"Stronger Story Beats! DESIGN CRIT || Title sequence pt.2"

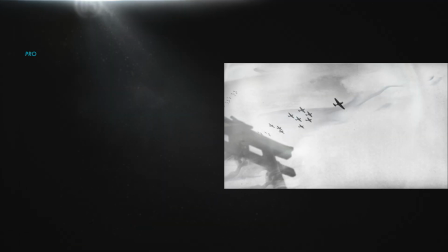In fact, one of the most important points to remember here is that every frame should add new information.
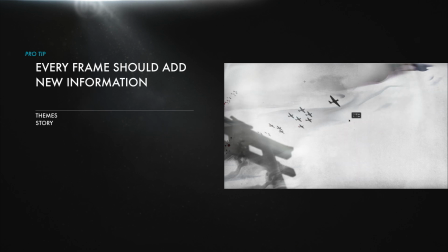Whether that's new themes, new parts of the story, new visual elements, or all of the above. If you unveil everything in one frame, there's not much of a journey for the viewer to take. You generally need to show new things happening in each frame.
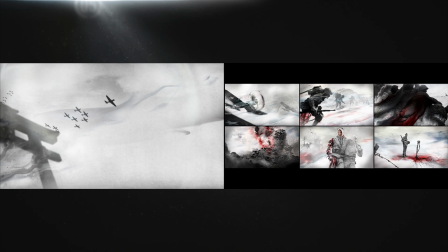Now, there may certainly be overlap between your frames, but without anything new to discover or think about or some evolving visuals,
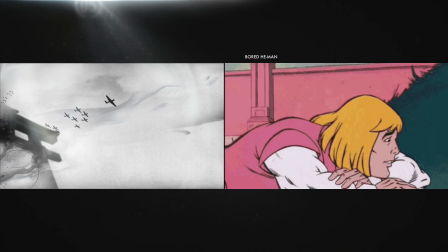it's going to get boring to look at real quick. Things need to unfold over time and to change.
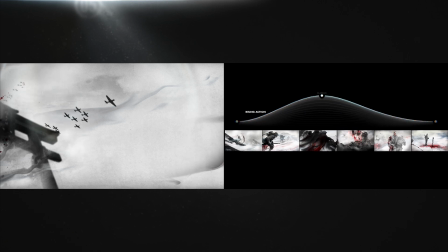And keeping this idea of the story arc in mind helps you gauge what should probably be in each frame so that you can decide when
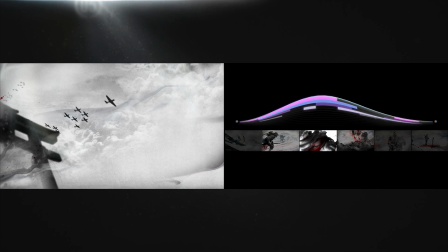and where to introduce certain ideas and certain visual elements and build them up over time to a climax and a resolution. It doesn't have to be a clean linear ramp like this. This is just the most basic possible structure.
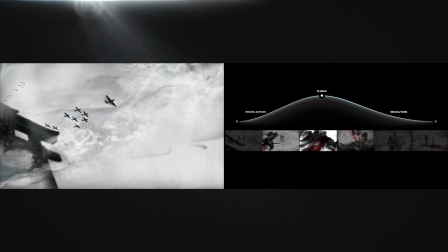But even something this simple helps give you a way to feel for what any particular frame should be doing and whether you're introducing enough new ideas or interesting twists on established ideas at any given moment,
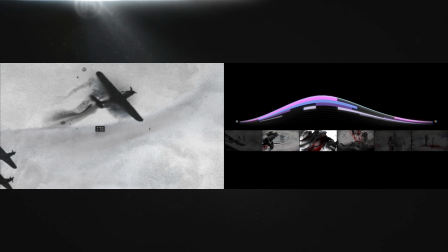or whether it's too much too soon. My sense is that as some of the other frames are reworked,
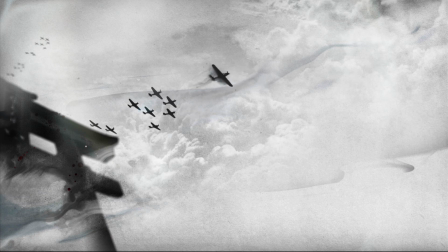this one might end up feeling like it's a little too much, and some aspects of it are probably going to have to be toned down.
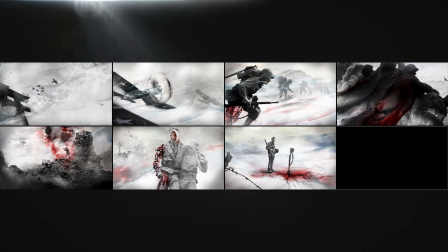But I'll leave it as is until the other frames are more finished. Now, this third frame is pretty good.
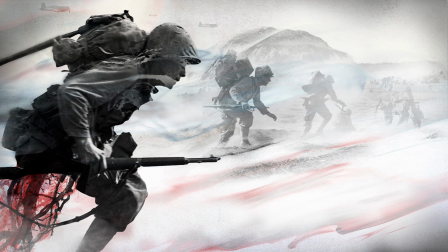We're introducing the soldiers, they're creeping in.
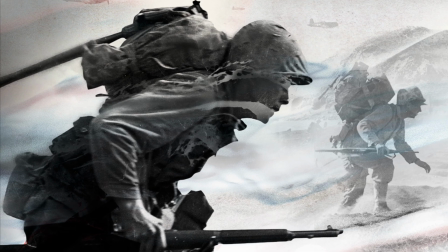This guy's got just the tiniest bit of ink stuff happening, and these other guys are fading more and more as they go off into the distance.
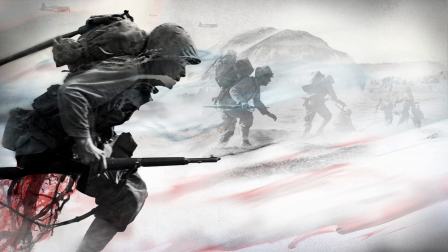With him in the foreground, we've got some nice depth, but you can still see these other soldiers and what's going on fairly well.
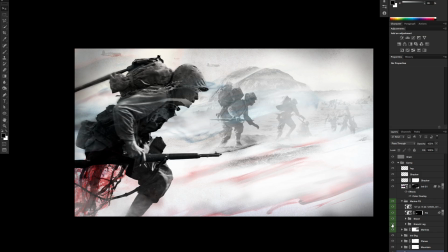I would start by taking out the bloody root leg idea because, again, it's really gory and it just doesn't make a whole lot of sense. But I think instead of fixing that, I actually want to take this whole guy out and just replace him.
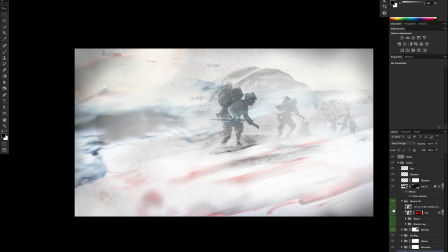And I think that's the right move for a few reasons.
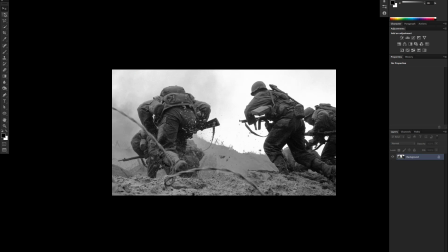First is that I want to find an image of a soldier who's posed a little bit more dynamically and use him to push that depth a little harder.
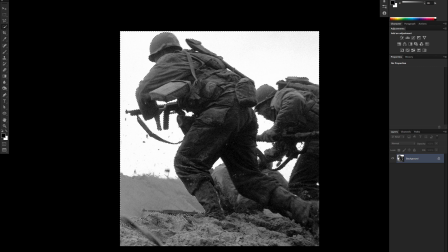I think this guy might work pretty well. He's sort of diving into the frame.
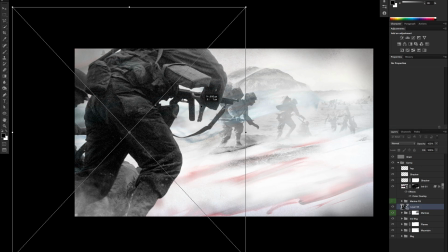And then secondly, I'm thinking of this as the frame that comes right before the climax that we designed in part 1.
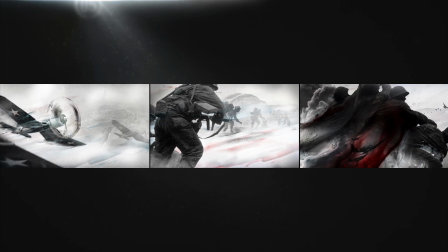So it needs to feel like it belongs in the natural progression of these frames. This is part of the idea of an emotional arc. For sure, what's happening in the story in each of these frames, each story beat,
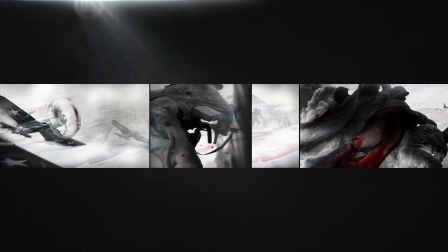will have some emotional impact. But a lot of the emotional impact will come just from how the frames tell that story.
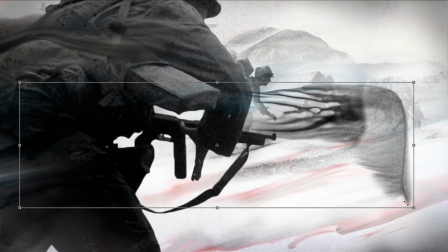Basic design stuff like prominent colors and how you use them,
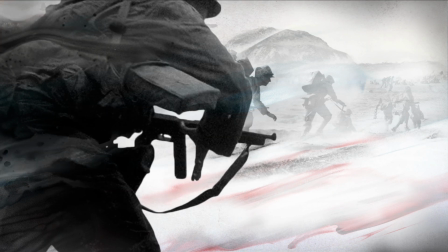and how bright or dark the frame is, and what kind of line quality certain elements have. And is it clean or dirty, or is there some chaotic pattern going on? How big the main elements are. Not only are we using all of our basic tools of value and density and texture and whatnot to show some guys running into battle,
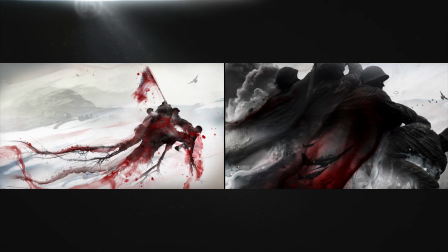we're also crafting a feeling. You could say these two are sort of about the same things, but they feel different. If you use different colors, elements, or different approaches altogether, you of course get a very different feeling.
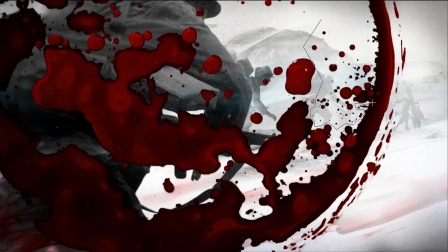All that is to say that I'm trying to tell the part of the story that comes between these two frames.
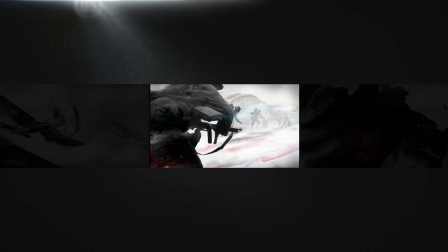But I'm trying to do that while also making this a visual middle ground between these two frames,
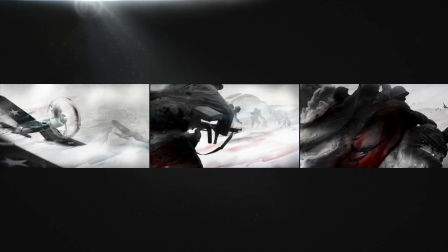so that there's an emotional progression from one to the next. A middle ground in multiple ways: size, color, density. So first, I need a bigger main element than what was here originally, and it'll help if it's also darker.
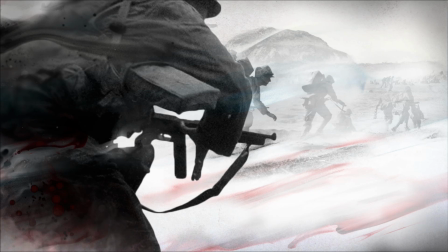And I'm trying to build toward the bleeding ink idea, so it should probably take on more of that than the frame before it, and less than the frame that follows.